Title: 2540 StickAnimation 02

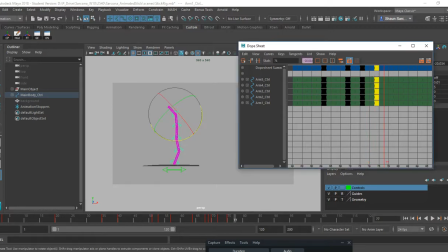16:34 All right, too much of a backlash there. Let's spread those apart. All right, and then a little bit more of a hold here. So let's go to this frame, middle click, set a key.
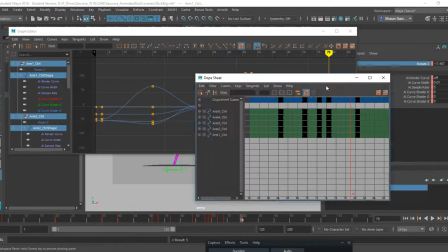16:51 And then I think I need to go in the graph editor. Oops, I set keyframes on all these, so I'm going to right click and delete.
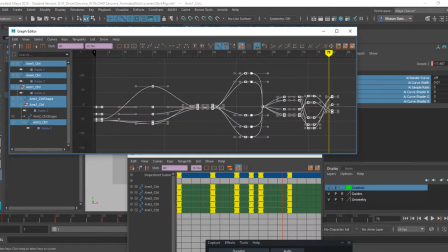16:59 Those are gone. And then I'm going to take all of this and just make all of these at automatic. That way we'll get some nice curvy lines here. Let's see what that looks like.
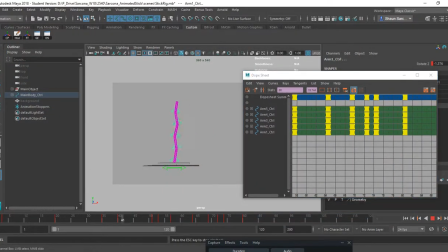There we go. And then I can come back and reset all of these back to 0. And then let's say set a key.
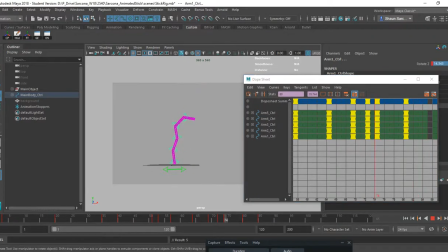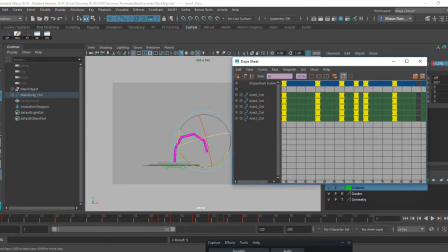17:30 There we go. Okay, so now let's just pretend that that's good enough for where we're at. So now, just like I did before, if I go to
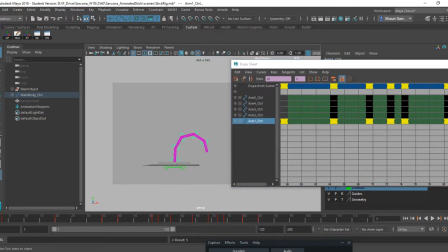17:39 my stuff and I start offsetting them, now I'll get more of that fluid motion from one to the other to the other.
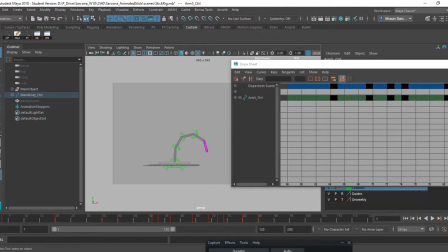17:45 Now this is going to be opposite, so the start of this movement should happen here on 5, and the end of the movement will happen on 1. So 5 is going to be first, and then 4, so I'll offset that a frame, then 3, then 2, and then 1.
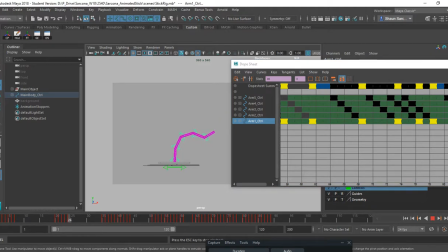Yep. There's a little bit of tweaking in there, but I think it's right, good enough.
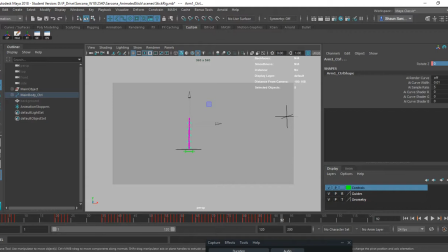18:20 All right, and then what I can have him do right at the end, I'm just going to undo that so it goes back to where they were. That's good. Let's say right at the end he comes to kind of this like resting point there.
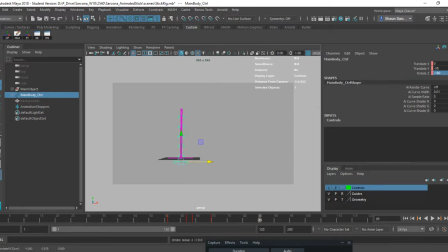18:35 I'm going to have him back up a little bit. So I'm going to say let's set a key here where he's going to start moving. And then let's go to frame 100 and move him forward.
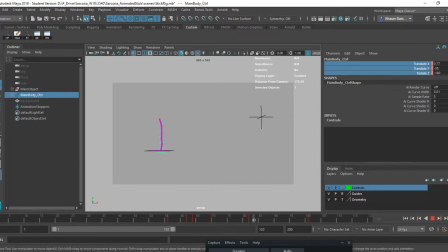18:51 Okay, so now he goes across. Now to give him a little bit of anticipation, I'm going to pull him back. So instead of just going right from 82 to 100, I'm going to go to 85 and move him past where he was and give him a little bit of rotate.
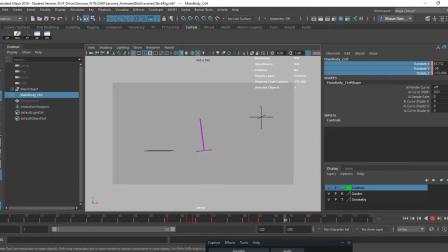19:11 Right, so now we get this. And actually this rotate here should be forward. There you go. So he goes back like this, and then as he's going forward, by the time he gets to the end of this, he's like that.
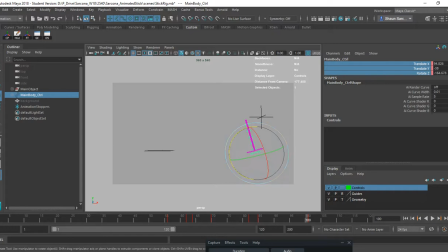19:30 There we go. And then I can do the dynamics on top of that just to give it, again, the same thing we had before. Now because the bottom is the main driving force, we'd be back to the bottom being controlled and then the dynamics flowing this way, okay?
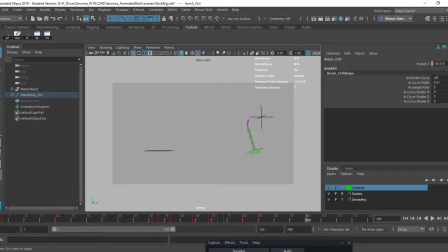19:47 But because he has a head, we could also have, you know, some of this moving forward because that's kind of like maybe he's pushing himself forward. He's propelling himself like on a Segway or a hoverboard or something.
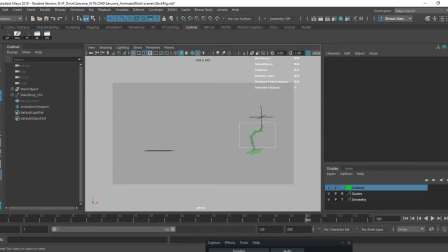there and set a key. All right, so here he comes. All right, he's going to go back like that.
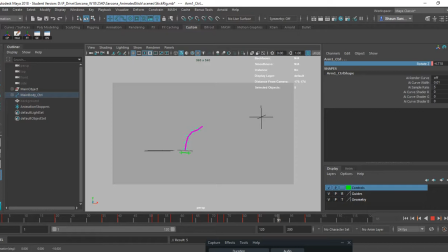20:23 And then right about here. There we go.
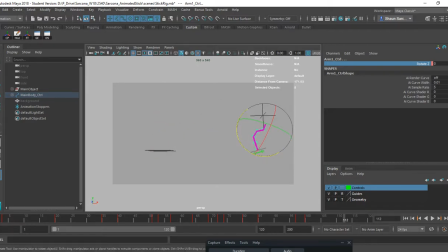20:40 All right, so it gives him a little bit more life, just kind of moving around like that.